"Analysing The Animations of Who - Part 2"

Doctor Who Animations Part 2, cause Part 1 was getting a bit long, so here's a Part 2 or something. I don't know, the intros to both of these are dumb.
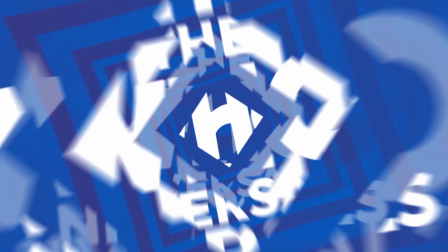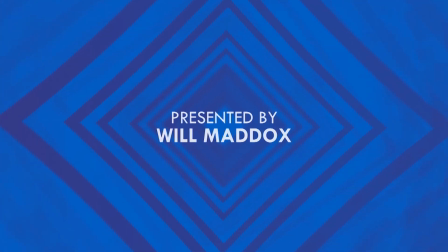Welcome back! So, we're picking up from where we left off last time. 2013, the show's 50th anniversary. And this seems to be the point where the animations start to regain their stride, specifically with a long stream of missing episode projects. After a few years of the BBC holding off on animating any other missing episodes, they finally decide to go forward in completing another mostly surviving story, this time tackling episodes 4 and 5 of the Reign of Terror.
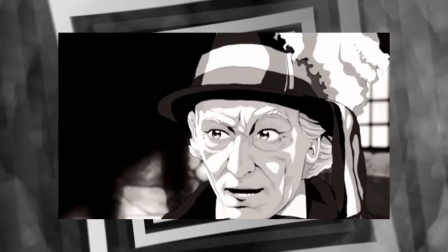Planets 55 took charge of this project in collaboration with Big Finish Productions.
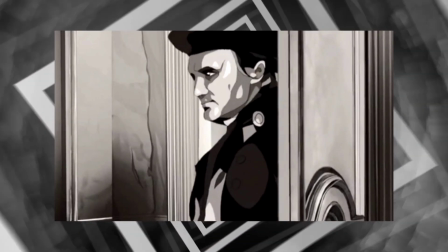I can give this one the benefit of the doubt, considering it was the first missing episode animation in a while and only the second one ever,
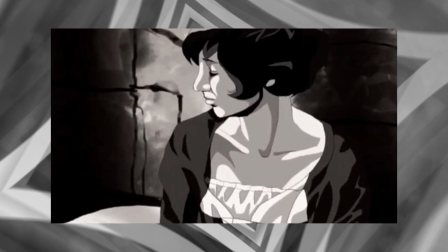but yeah, it's not the best. Oh, don't get me wrong, there are positives.
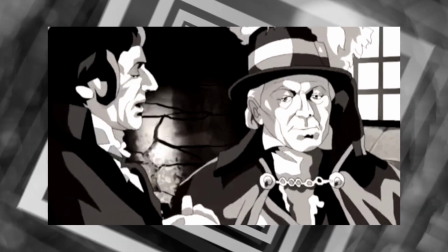The character illustrations are all spot-on dead ringers. They're all very impressively detailed.
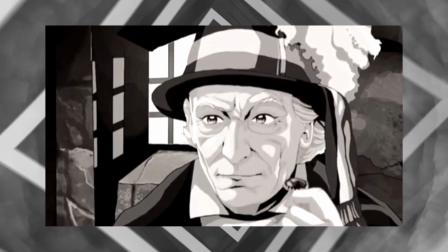Aesthetically, this gels really well with the rest of the story.
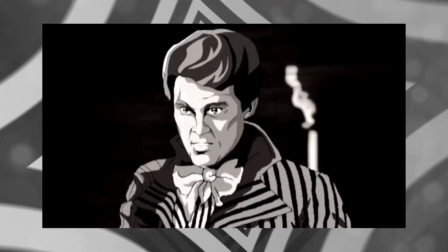Great body language, the lining and use of shading on the characters is beautiful, and the environment work is similarly gorgeous.
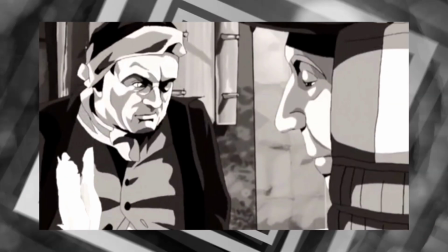I do genuinely feel like there's a lot to praise in this project. It's just a shame that a lot of that goes out of the window when you consider the actual character movement.
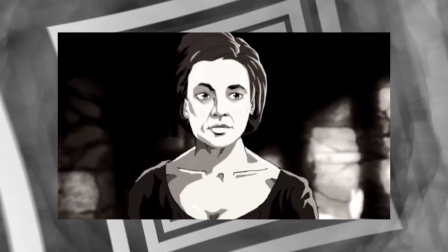Some sort of 3D motion was applied to the 2D character illustrations here, and I'm sorry,
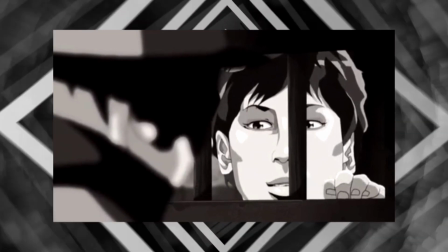it just looks bad, especially with the choppy frame rate, and the lip syncing just isn't impressive in the slightest,
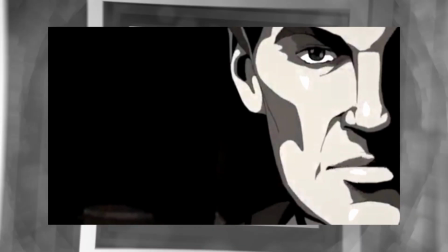nor are the facial expressions. Not to mention, the animation has a lot of awkward camera angles and cuts that are just jarring and hard to look past,
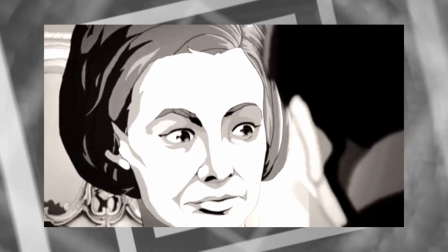and eventually it does just start to feel a little repetitive,
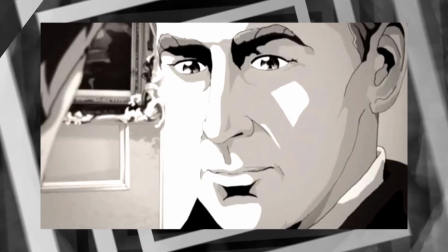looking at the same illustrations from the same camera angles doing the same lackluster motion over and over again with minimal improvement. Granted, I can't entirely blame the animation for that. After all, The Reign of Terror is a very talkative story with, whole scenes dedicated to characters just discussing things. So I sympathise that the animators could only do so much, but I don't know, they need to up their game. Thumbs up for the aesthetic, thumbs down for the actual character movement. The next missing story that the animations decide to tackle was the Ice Warriors, with episodes 2 and 3 being supplemented by the talents of one-hit wonder, Curio's Entertainment.
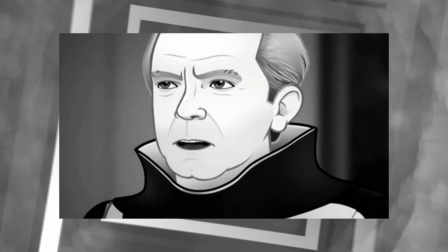Their production went for a smoother, more simplified look,
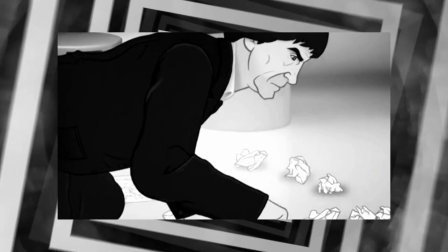less of a focus on hyper-realistic nuance and shading, and more of a focus on cleaner motion.
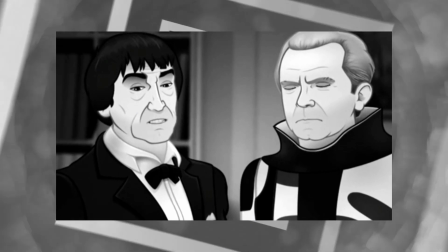The more cartoony likenesses are still pretty spot on here,
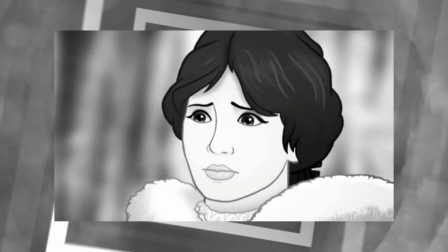although why the second Doctor always looks unamused and why Victoria always pulls the same facial expression, I have no idea.
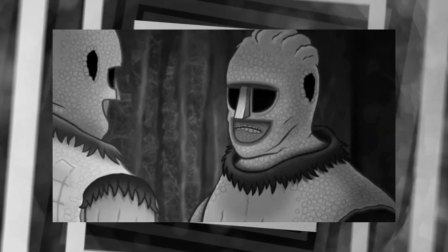But the Ice Warriors themselves are represented fairly well.
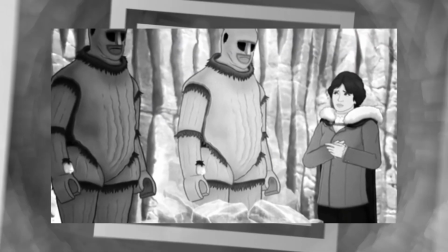And I love that the artists went to the effort to depict the different costuming present in the live-action episodes as well.
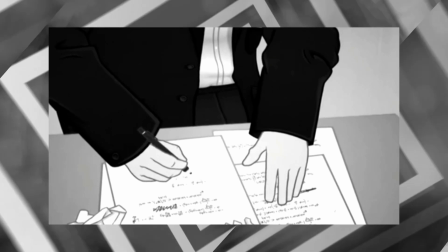The motion is certainly very fluid and a significant improvement, but it does come at the cost of believable body language at some points,
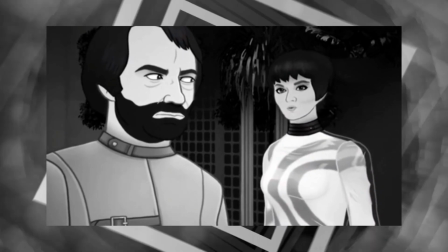and the characters with asymmetrical features or clothing are just lazily flipped depending on where they're facing,
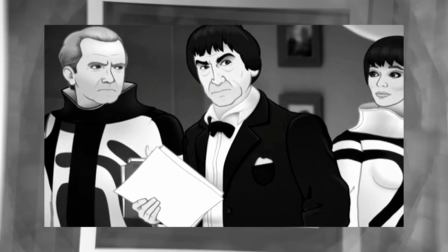rather than having unique art for these separate occasions. Still, the lip syncing is a definite step up.
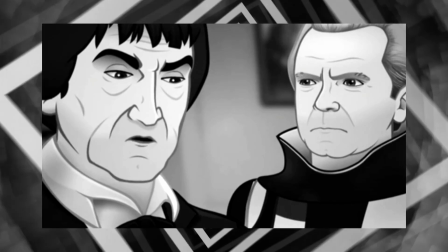It fits the dialogue quite well and is very concise, and the little things like the Doctor's hair waving with motion are a nice touch.
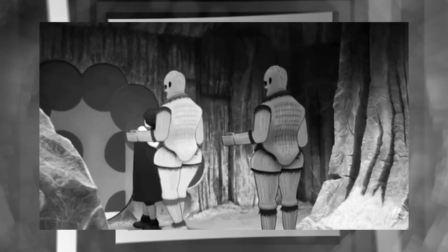The backgrounds aren't much to write home about though, they're mostly just blurred out when the focus is on the characters, but that's not a big deal. This animation does have some drawbacks, but overall I think I'd give it a pass. It's serviceable enough, but it doesn't really blow my socks off. But we are getting there.